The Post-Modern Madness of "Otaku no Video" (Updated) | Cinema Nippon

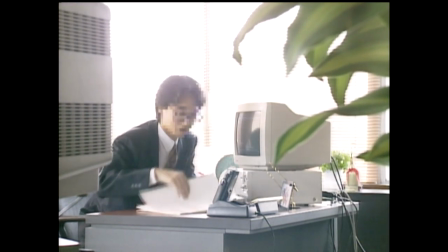However, it's notable that these interviewees have a number of positive traits which are downplayed by how they are framed.
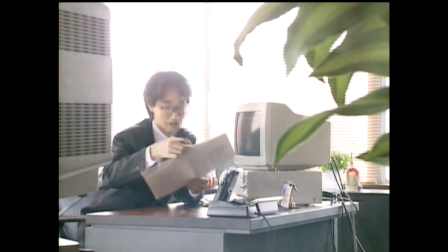For instance,
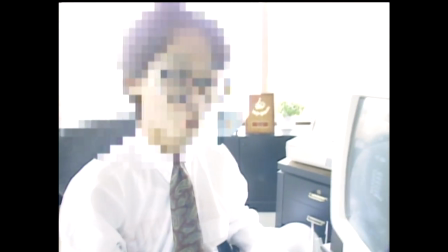a programmer who it turns out is ashamed of his otaku past and who is in fact still a closeted otaku is subtly shown to be highly intelligent.
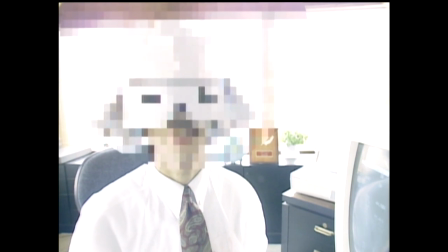Through his speech, it's obvious that he is educated and he has a respectable job. The interviewer, however, focuses solely on his closeted status.
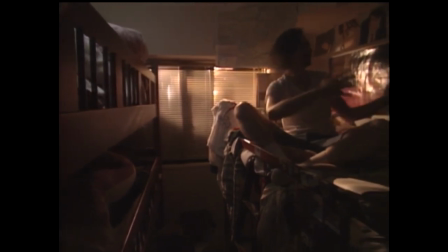The foreigner mentioned before explains that he came to Japan after falling in love with the culture.
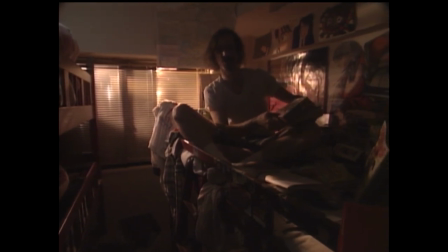It is spun so that he seems like an unhinged fanatic who wishes that he were born Japanese.
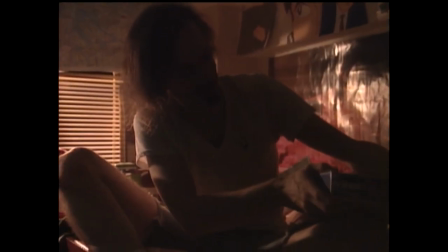In fact, we learn that the man has more or less played the system, coming over as a Christian minister in order to further entrench himself in the culture that he loves.
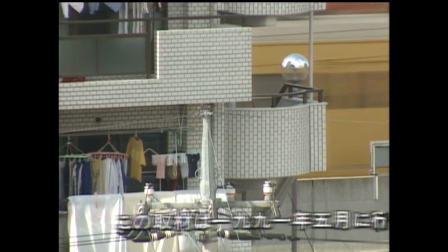Another interview is conducted inside a cramped apartment filled with VHSs,
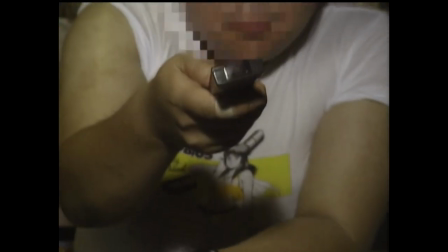not unlike the images called to mind when discussing Tsutomi Miyazaki's living conditions prior to his arrest.
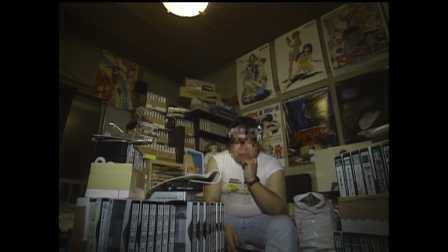This man is asked about the pragmatism of accumulating so many tapes, which he admits to never viewing again once they are recorded. Instead, they are intended as part of his collection. This pokes fun at the absurd nature of collecting anything, while diverting our attention from the man's drive and punctuality in recording these shows at their set times.
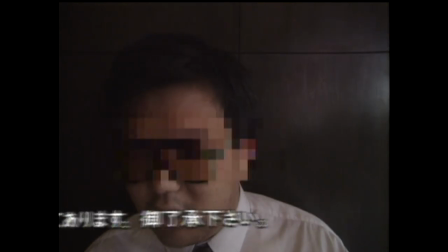All of these interviews seem to be spun in a negative way.
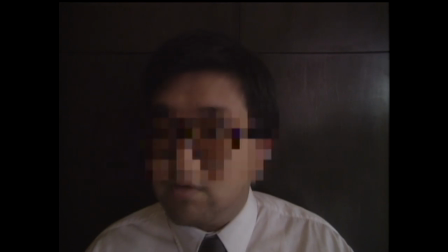They seem to be attempting to understand the otaku phenomenon from the perspective of someone who has never taken part in the culture.
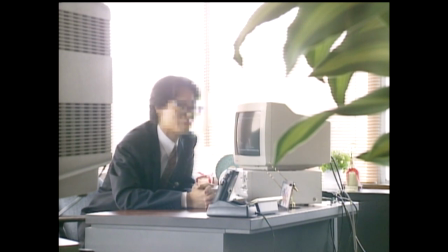In some ways, they feel like documentary TV shows which revolve around niche cultures.
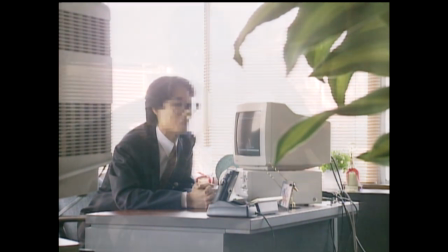Yet, there is an inherent bias in how the information and interviews are presented, with otaku being displayed as unstable or fanatical in a negative way.
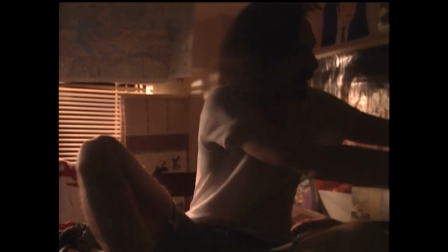As we have hopefully demonstrated, however,
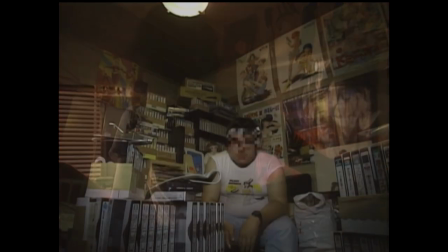we believe that this was intended as a way of poking fun at the quirks of the culture while also calling attention to how otaku were portrayed following Miyazaki's arrest.
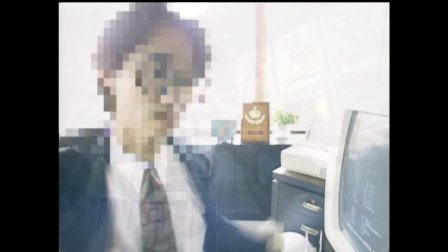These people are almost entirely harmless, and in fact we can see that they're brilliant, competent business people and inclusive lovers of their culture.
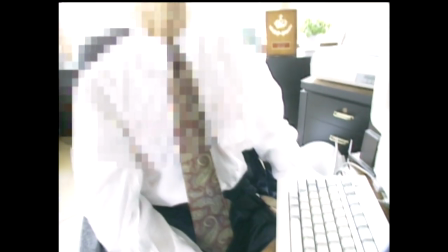Sure, they're not always the most self-aware, but that could be said to be the whole conceit of Otaku no Video,
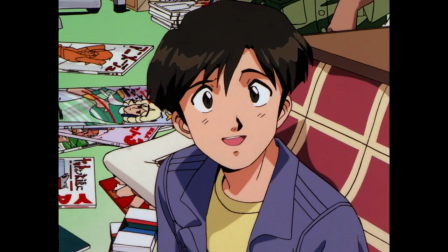calling attention to the absurd aspects of otaku culture while still proclaiming, I love this,
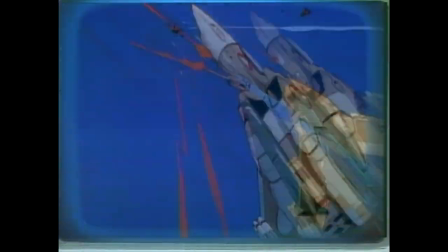rather than shooting it down. Otaku no Video is certainly a strange case.
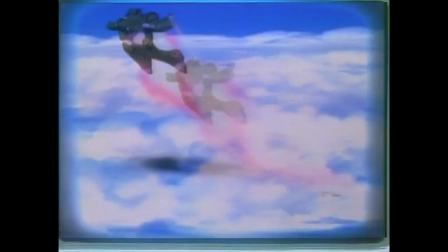It's an absurdist, comedic tale of bonds forged through fandom,
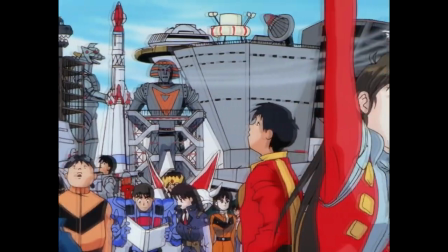a love letter to the culture that helped create Gainax and which Gainax helped to proliferate, a potentially offensive exploration of the otaku fandom, and,
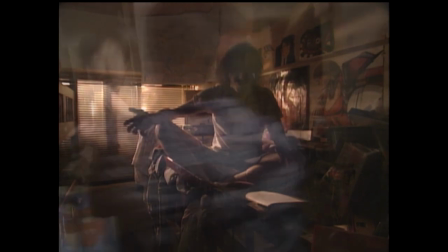as one of the commentators on Animego's release put it, a double retrospective,
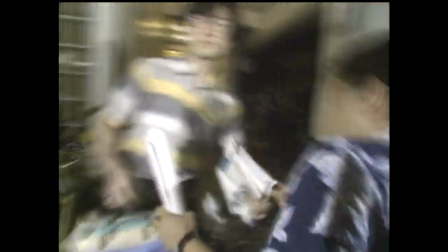a valuable time capsule which was produced in the 90s while detailing the 80s, then reissued in modern day.
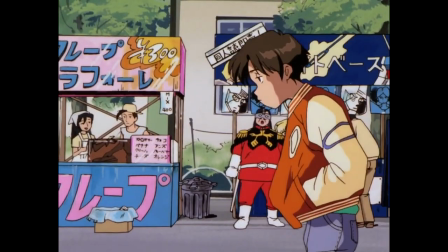Give this one a watch if you haven't.
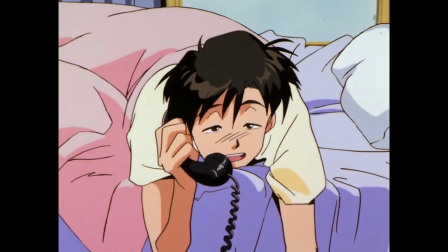Those who aren't too keen on anime may not be very fanatical about it, but it's an interesting watch for its content, its style, and its experimental nature.
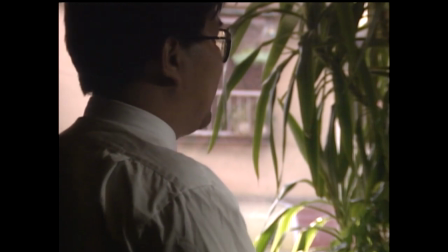If you're a fan of anime, especially that hailing from the 80s, and which influenced Gainax's signature postmodern style, you'll probably appreciate it all the more.
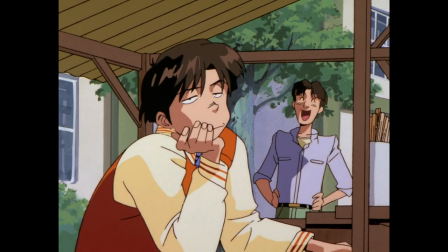We're so glad you could spend Valentine's Day with us this year.
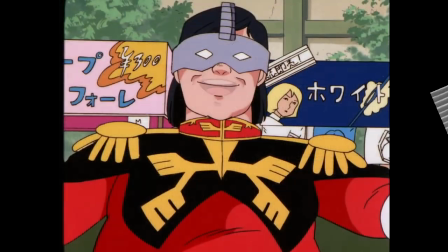Whether you're in a relationship or single, whether you claim to be an otaku, or you're just your average Joe who stumbled onto this video.
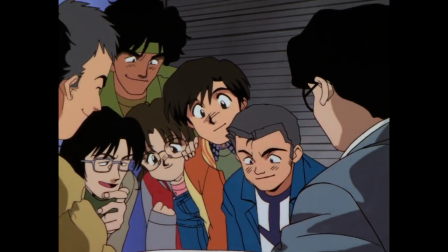So, whatever the case, thank you for joining us, and remember that there's no shame in being a weirdo, because just like Kubo, Tanaka, and the others, you will find a group if you're looking.
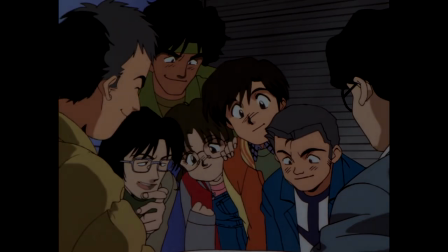Happy Valentine's Day everyone!